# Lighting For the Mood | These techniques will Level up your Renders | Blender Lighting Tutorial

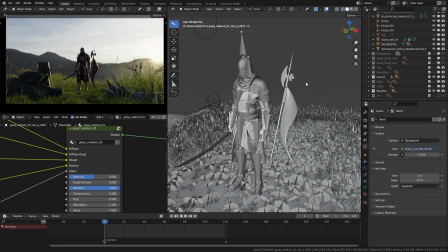(8:15)
You can find these high-res images from sites like Pixabay or Pexels.
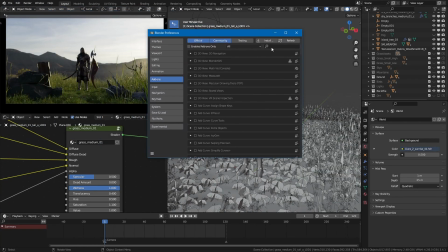(8:21)
To bring it to Blender, make sure you have Import Images as Planes add-on enabled in the preferences.
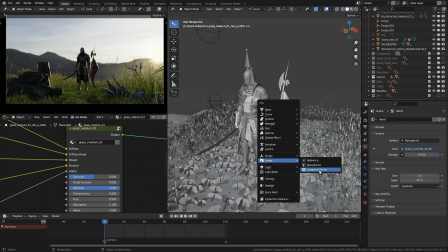(8:28)
Then hit Shift-A, Images, Images as Planes, and import that sky as a plane.
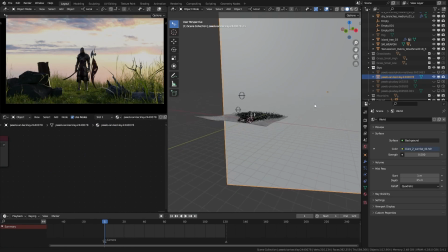(8:36)
Here I imported it and place it way back in the scene and scale it up like 100 times to fit the frame.
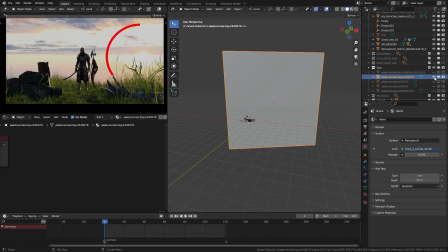(8:46)
And place its sun roughly around the same area where the HDRI sun is.
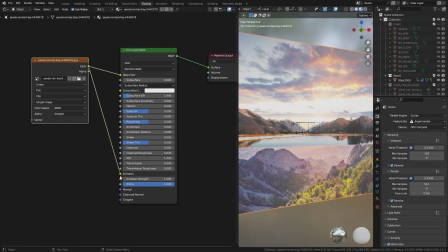(8:53)
Make sure to plug the image color into the emission socket
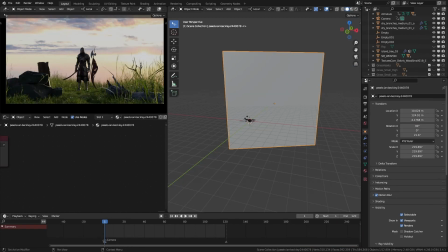(8:58)
and to disable the shadow option in the object properties ray visibility settings. Also, disable everything else here except for the camera, unless you want this image to create reflections in the scene.
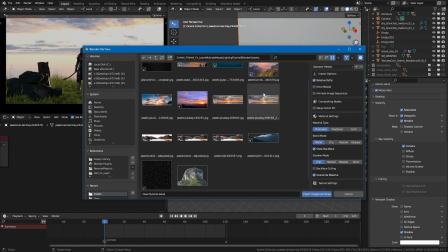(9:11)
In the same way, I imported an image of a mountain range and place it like this.
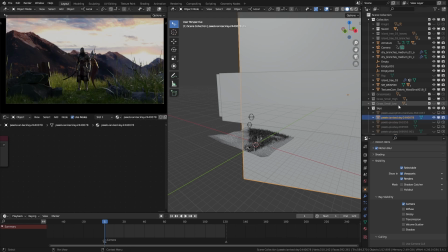(9:18)
By the way, when you search for the mountain images, try to find something that suits your time of the day. Especially make sure the sun is hitting the right sides of the mountains.
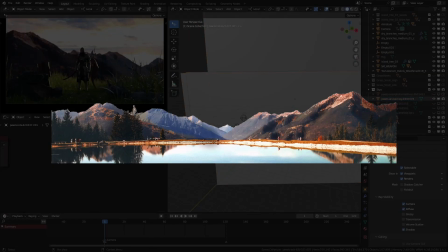(9:31)
Here I photoshopped this image a bit to get that effect, but it is better if you find a perfect one.
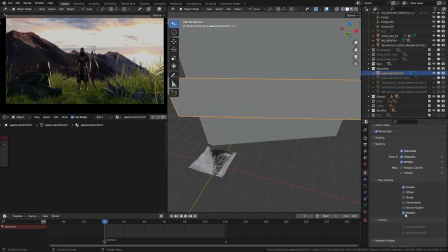(9:38)
For this one, I enable the shadow ray visibility. This way, I can use these mountains to block the sunlight to a certain part of the scene. I use 2 copies of that mountain. You can see the effect it created in the scene.
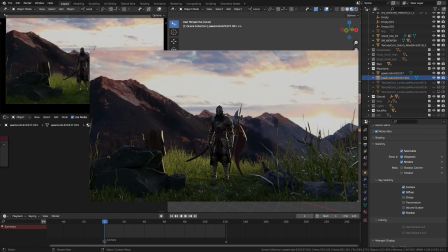(9:58)
After getting this basic world setup, then I added a sun lamp to the scene.
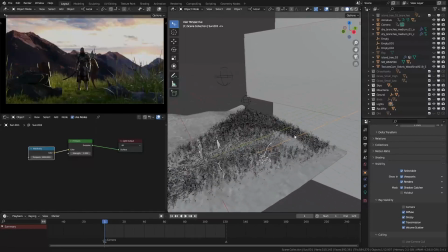(10:05)
Although the location of the sunlight doesn't matter to the scene, here to get the right idea of the sun's angle,
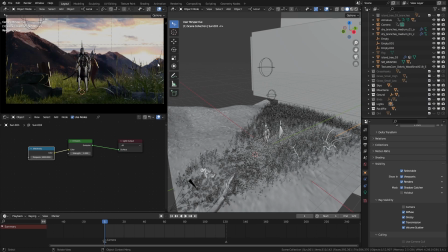(10:13)
I place it roughly around where my sun is from the camera view.
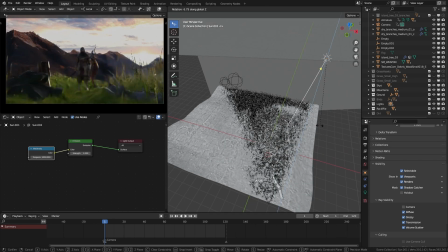(10:19)
Then rotated it until I find the right angle. Also, whenever you use the sunlight, try increasing its intensity to a higher number. It just looks right. Here I used a value of 5.
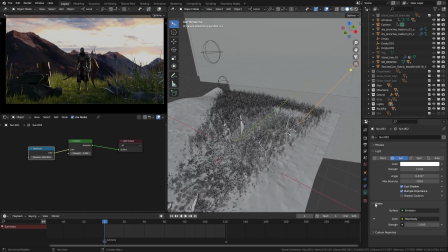(10:36)
And for the sunlight color, instead of using this color input, I use the nodes. Whenever you add a new light, you can see an option here to use nodes. Click on it. That's how you can enable the nodes.
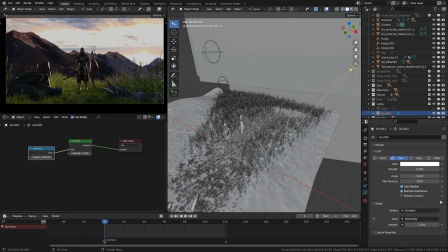(10:53)
Then in the shade editor, you can make some advanced tricks to polish your light. Here I search for this black body node and plug that to color. This will give us a color value based on a Kelvin scale.
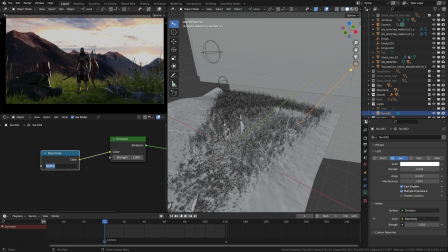(11:08)
For daytime light, this is around 5600. You can reduce it to a lower number to get more sunset kind of a light. I set it to something like 4000 just to get a bit of yellowish color to the light.
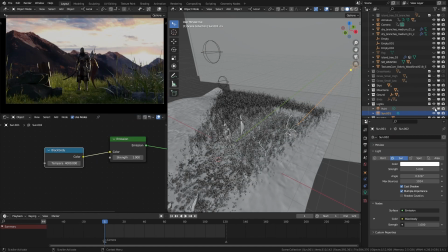(11:24)
Here I also have a point light near the sword blade.
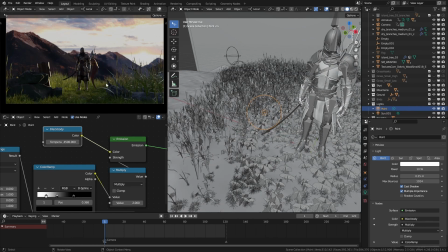(11:29)
Initially I used this to add a bit of glare to the blade, but right now it is not doing much. I think I disabled that in the final render as well. Let's add some fog.
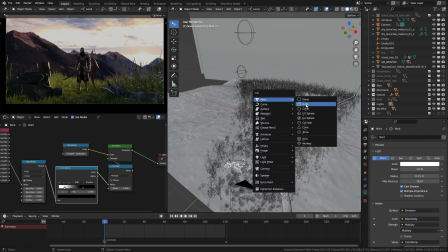(11:42)
It really helps to sell the direction of the lights. I add a cube to the scene and set the display type to bounce.
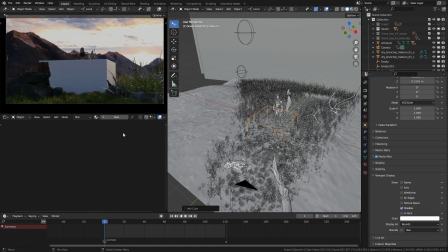(11:51)
Then create a new material for it.
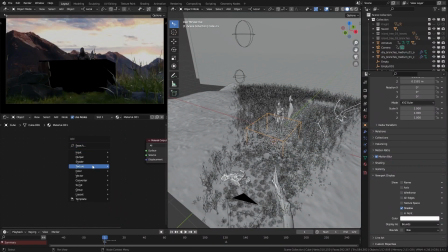(11:55)
Delete the principal BSDF shader and add a principal volume shader and plug it into the volume output.
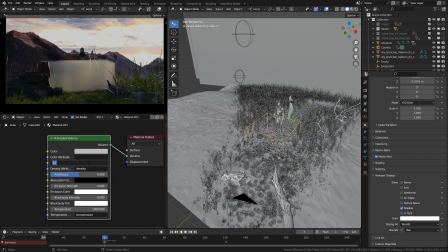(12:03)
Then reduce the density to around 0.01. Then scale it up to match the scene size.
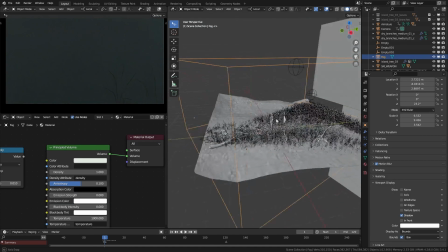(12:11)
Here's the one I made for this scene. I gave it a bit of yellowish tint, very subtle.
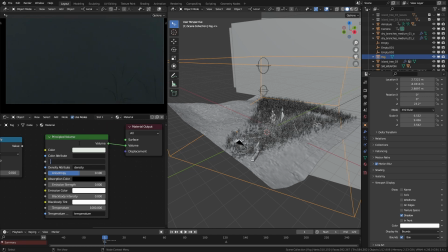(12:17)
I set its density back to 0.01.